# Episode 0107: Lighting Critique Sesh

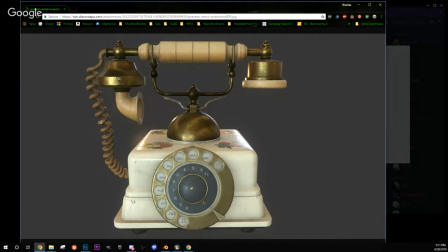But that's a common thing. Like, you know, this could probably use a little bit more roughness or specular to make it look rubbery, or a soft specular. But this looks pretty good. I mean, that's not too bad. I like this.
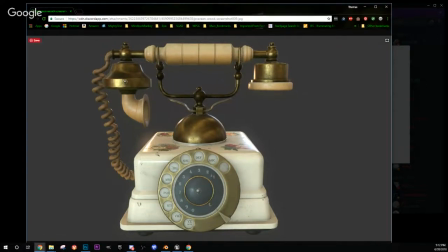Is this strictly lit with HDR, or do you have another light in here, or is this marmoset also?
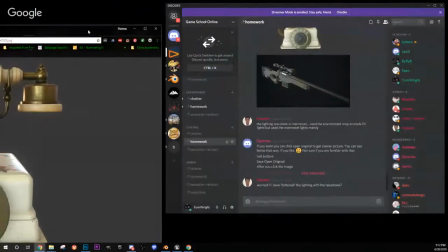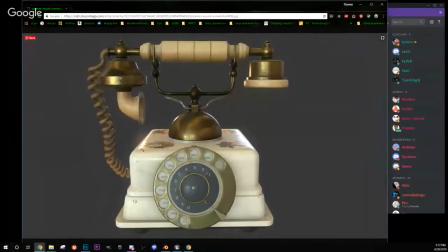Oh, you were, if you're flattened the lighting. Well, I would say no, because you have these rims, right? So uh, there is a little bit of not seeing this shadow from whatever light is coming in here.
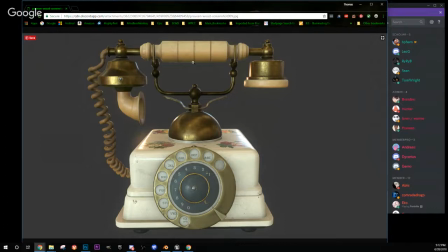This should be a really soft shadow. I think that the fact that this is soft is proper. I mean, that's what it looks like it should be, in my opinion. Again, it doesn't have a set behind it, so I don't know for sure. But the softness of the light is fine. I think it's a little bit flat.
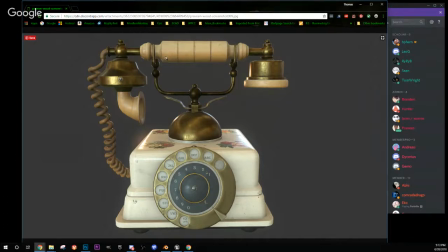You're right. I mean, I'm not seeing like a core shadow on it. The core, of course, being like something like this on the main unit. But I think if you had some shadow, a really soft shadow over here, it would take care of that. It would look much more, you would get more shape out of it, right?
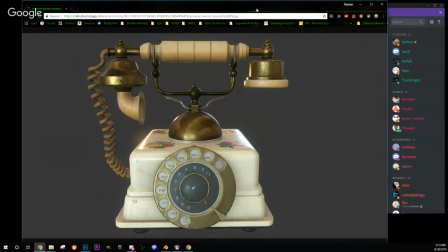So it is a little bit flat on the front face. These models look great. But yeah, I don't have any problem with that.
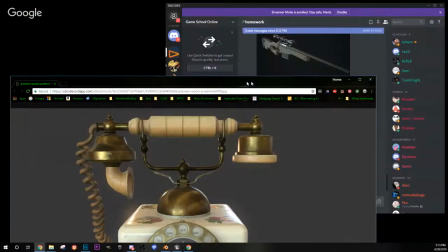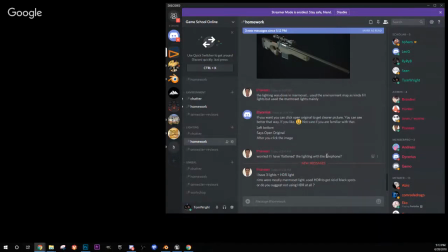Say I have 3 lights in the HDR. Rims were mostly marmoset. The HDR, get rid of the blacks, right? Yep. No, the HDR is, I think those are a must nowadays because they're really where your ambient comes from.
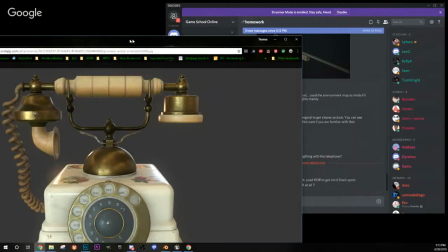And it gives you a variation in ambient, and it also gives you auto reflection and everything else.
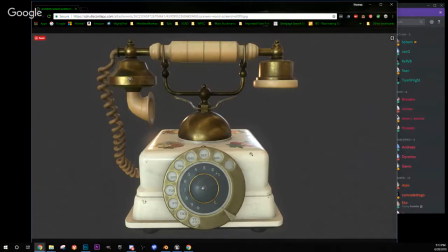But definitely use the HDR. If it's overpowering something, you can always rotate it to where you get the darks that you want. So if this is coming from the HDR, then I would rotate the HDR until you start seeing some shape uh, in the front.
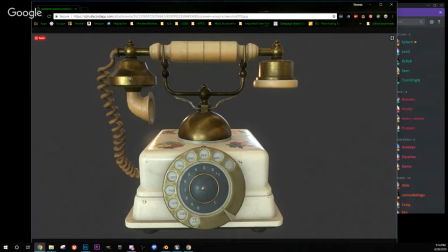I mean, this is a flat piece, so you're not going to get crazy shape. But you should, like that's why I was saying. If I think if you got the shadow of this dial to push over here to be long and really soft,
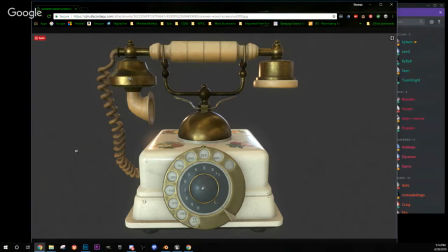meaning this light should really be coming almost at an angle to all this to give you some darker areas here.
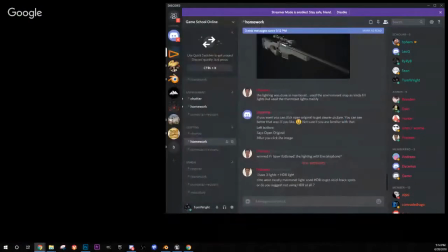I think that would help you a lot. Otherwise, it looks pretty good. I'm going to move up.
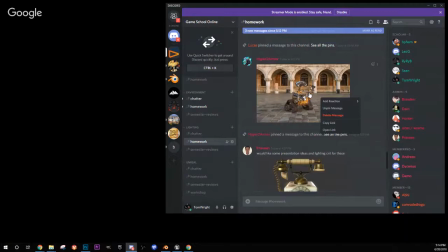This is Lucas. Jump in here, Lucas, and open your original.
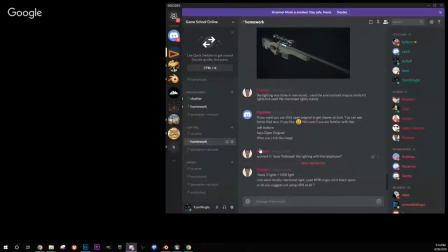Right. I'm going to push this back down so I can see if Lucas wants to talk to me.
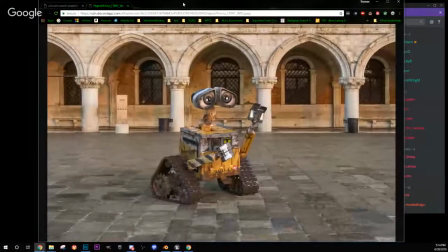All right, this looks like a comp of CG on top of live action or an image, maybe the HDR. I don't know. Let's see.
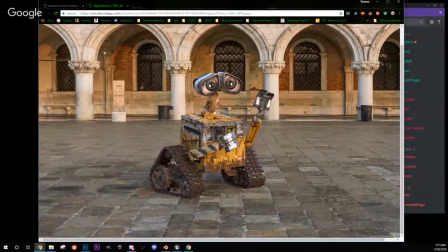This looks pretty good. My only complaint here is that this, I mean, it looks like this could be real in the sense that you could have pulled your phone out and taken this picture.
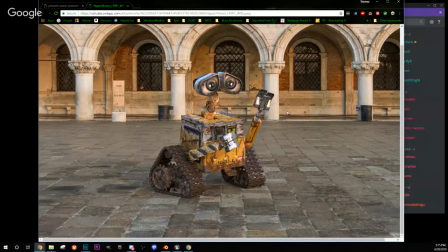But one of the things we're striving to do is create things that look cinematic, right? So sometimes choosing, you might have taken this photo.
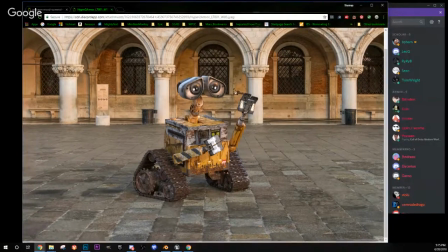It's fine as a photo, but as a piece of cinematography, you want it to be something pretty interesting, compositionally and also lighting wise, in lighting composition, lighting color and composition.